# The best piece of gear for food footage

What's going on, Odi? We did a product shot today. We took the most dilution core flex you can get and went through several steps to take the most awesome product shot that you can think of. Let me show you what we did today.
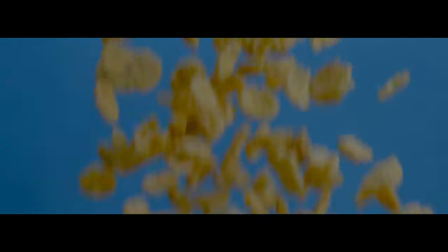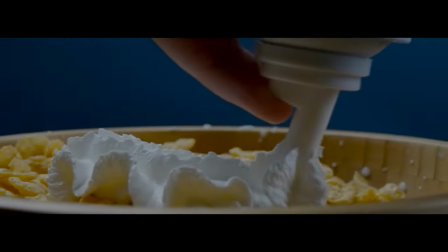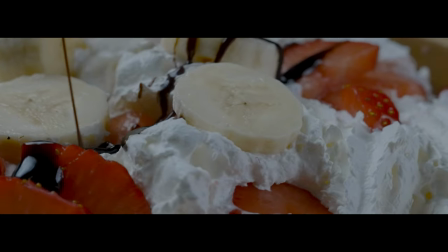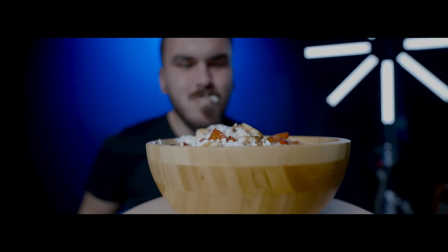Shooting core flex turned out a lot messier than we thought. When we started out, we had to pick up a camera and a lens.
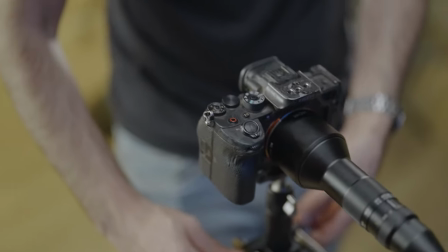(0:48)
We wanted a camera that was capable of slow motion because we wanted to show the rotation around the core.
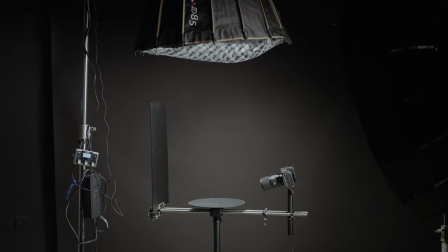(0:53)
We went for the Sony a7S III, one because this is what we had on hand, but two because it is capable of 200fps under Full HD settings.
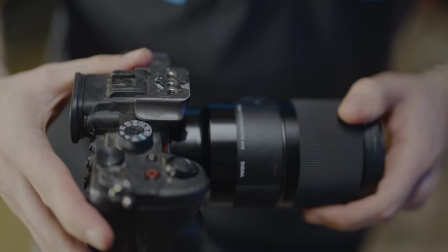(1:02)
For our lens we picked up the Sigma 70mm f2.8 macro.
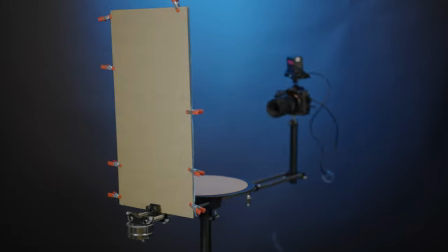(1:06)
We did this because we wanted to get a lot of coverage, we wanted to be able to shoot close a little bit further away,
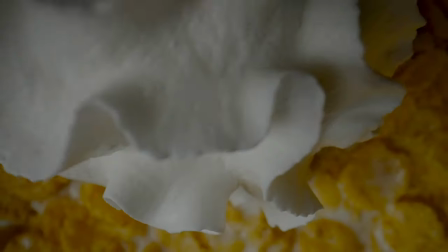(1:12)
we also wanted to show the details in the delicate cornflakes flakes, cornflakes, cornflakes flakes, anyways, we wanted to show a lot of detail and the macro lens allowed us to do this. We also needed some shots to break in and out of, so we went for the Laowa Periscope Lens.
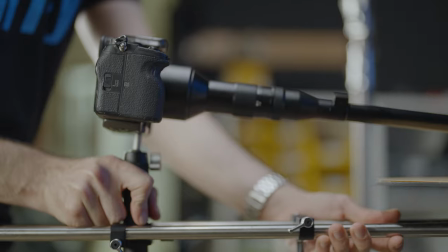(1:27)
This is a specialized lens with a unique look and you can get some really incredible shots with it.
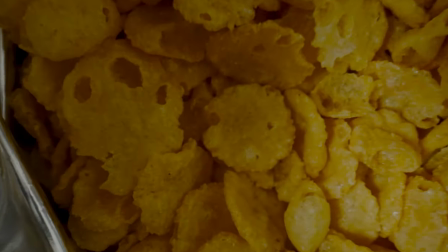(1:32)
Everything looks so big when you get so close.
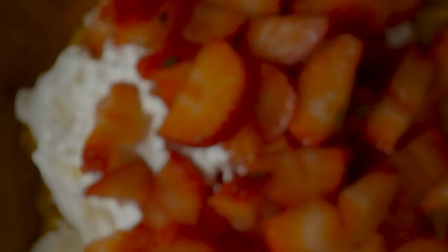(1:35)
Using two lenses we were able to create several different looks and those will help us when we come to composite the final shot.
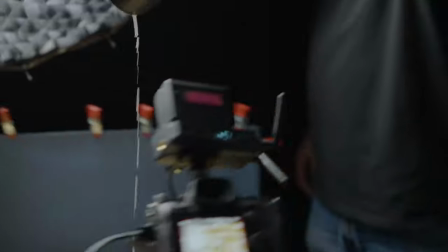(1:42)
One of the things I like with food shots is when you spin around the food and see everything going down. we use the digital photo V 360 spinner
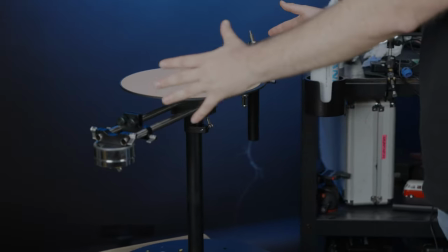(1:50)
for that and it's this device here the camera goes here a backdrop goes here and it just spins around whatever object you want when you're
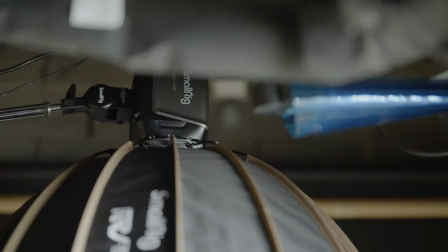(1:59)
shooting food soft light is your best friend we use two small ring lights the 450 and the 220 those are bicolor and those gave us plenty of light even through the diffusion to lighter shot one thing you have to be conscious about is that the camera is gonna be spinning so the light
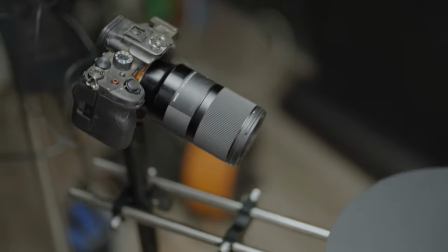(2:14)
is gonna come from different direction depending on where the camera is currently on the spinner.
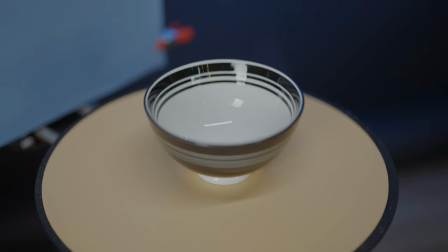(2:18)
We tried several bowls and for reflection management we opted for a slightly matte bowl made out of wood. Of course one way to handle this is to put your lights on the spinner but we wanted some very big and soft lights so those soft boxes they don't fit on the spinner.
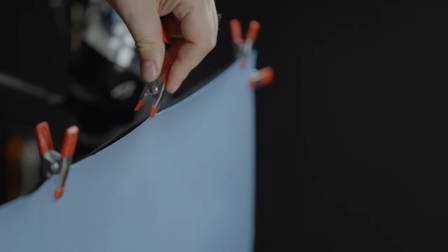(2:32)
On the other hand we did put a backdrop on the spinner so we have total control of this blue very happy background. When you're working with a spinning ring like this you can't have any cables going off the camera, so we had to go fully wireless.
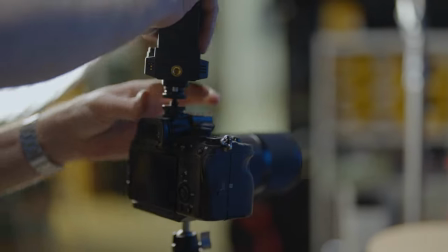(2:47)
The camera was connected to a Holy Land Mars 300, shooting out into an OSCE monitor.
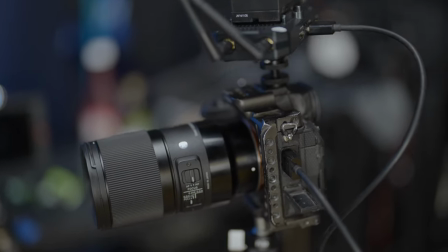(2:52)
That allows us to nail focus on the hard shot and make sure that whatever we did, shot correctly. We set the camera to SMQ. Even though we shot high FPS, we were able to see slow motion in real time on the playback monitor. One thing that can really show you motion is to have a static element in the shot. For example, of the ball and this is how you can see how the camera spins around the ball.
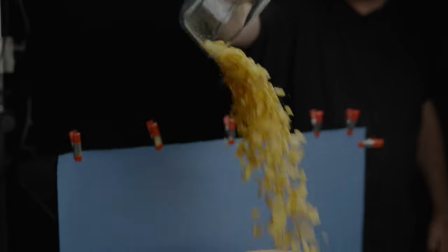(3:15)
If you want to take it up a notch you can add some moving elements like chocolate syrup, strawberries or whipped cream. Doing this kind of a video is not trivial, some stuff you'll have to shoot again and again and again and again. Sometimes because you're out of focus, sometimes the biting was off, sometimes the movement wasn't right, you just have to flow with it.
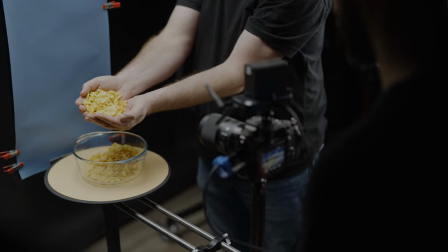(3:37)
For focusing we close the aperture a little bit and we set our hands in the focusing pole. If you do have moving objects like this,
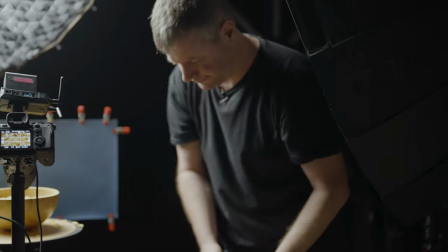(3:45)
you know, this is going to end up pretty messy, so make sure you use some drapes or nylon bags to cover everything that you don't want to get spilled over it.
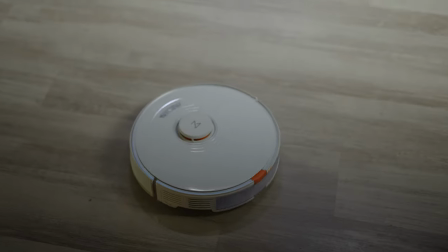(3:53)
I hope you've enjoyed this video. This is Udi de Vos from DIYphotography.net. Hit the like button, the share button, just hit all the buttons on the screen, and I'll be seeing you in the next video.